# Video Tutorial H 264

Unless you've got some kind of image stabilization software on your computer or you've got some kind of an image stabilizing rig that
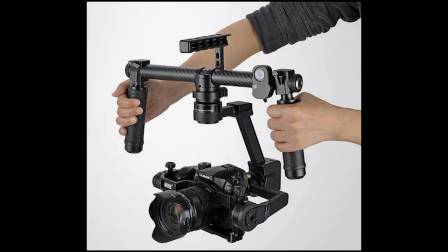you can use like a steady cam type of arrangement, it's very difficult to get good quality images with handheld, unless that's the kind of creative look you want it to have. A lot of the productions we see nowadays are very shaky and very rough because that's the style that they want to shoot in. But for the most part, I would suggest keeping things fairly straight and simple and smooth. And so, in that respect, a tripod is a very good thing to use. A couple of things to talk about when you're dealing with composition. In other words, when you're framing up your shots. A very common practice in photography is what they call rule of thirds, where you take the picture that you're looking at,
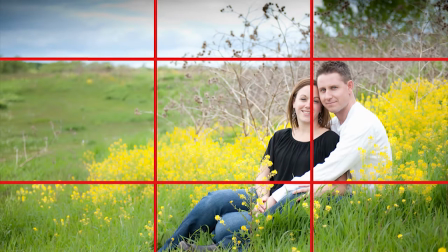you divide it into three on the horizontal and three on the vertical, which would give you nine separate segments of your picture. and what you want to do is you want to line up your subject on one of those lines, on the third lines,
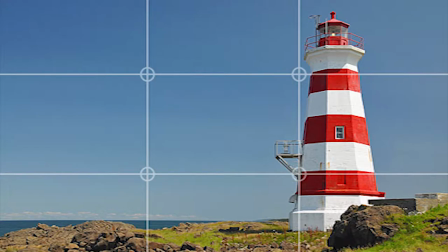so that they're off to the side a little bit and this actually gives a bit more interest to the viewer when they're actually viewing the video. Like I say, it's a very popular thing to have in just regular photography, but it's also a good thing to use in shooting video. Now, because you're shooting video and you have movement, those rules are going to be, you know, broken quite a bit because as you move around, as you change your shots, you know, things are going to go into a different position. But always try and frame up your subjects using the rule of thirds. Another aspect of video shooting that not a lot of people understand is what we call the the axis of action. The axis of action talks about how when you've got something going on in your scene, say there's two people talking,
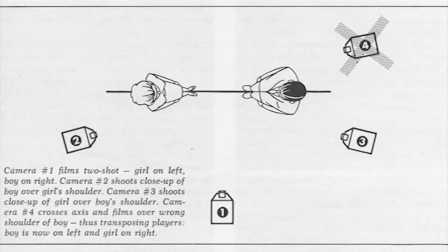you have an axis between them, you have an imaginary line that's drawn between them as they're talking. Basically the rule says that you should never have two cameras, one on either side of that line.
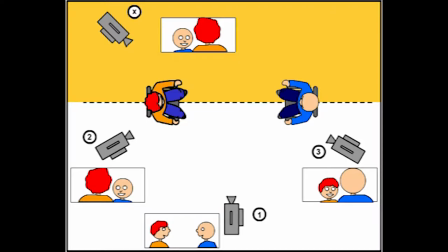Both cameras should be on the same line. And that is just so that when you're shooting the different angles of your actors, they're facing in the correct direction each time for whatever camera is on, and it's less distracting to the viewer. Focus and depth of field are two very important aspects of videography. Focus is one thing that you have control over with the more professional cameras, and it allows you to control where the interest is pointed in your scene. So, for instance, if somebody is in the foreground speaking and you've got them in focus,
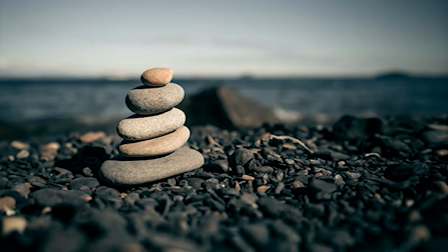the background might be out of focus and that is where your depth of field comes into play. Depth of field basically defines what part of the scene is going to be in focus and what part is not.
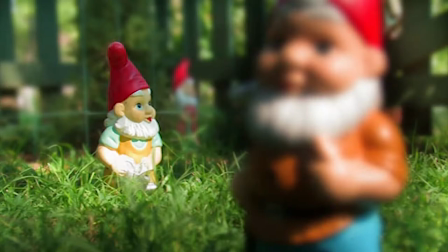With a shallower depth of field, you might have a subject in the foreground speaking and in the background everything is out of focus or blurry. But in terms of being able to manipulate that, you can do what is called a pull focus, where the focus goes off the person in the foreground and onto that action in the background.
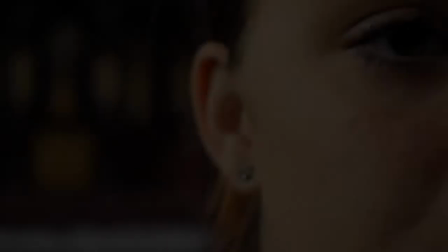So it draws the viewer's attention away from the person in the foreground to
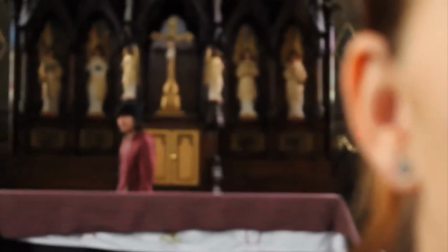that action in the background and helps to manipulate what they're seeing. One important consideration to make when you're shooting a music video is, should you have your music live or should you lip-sync it?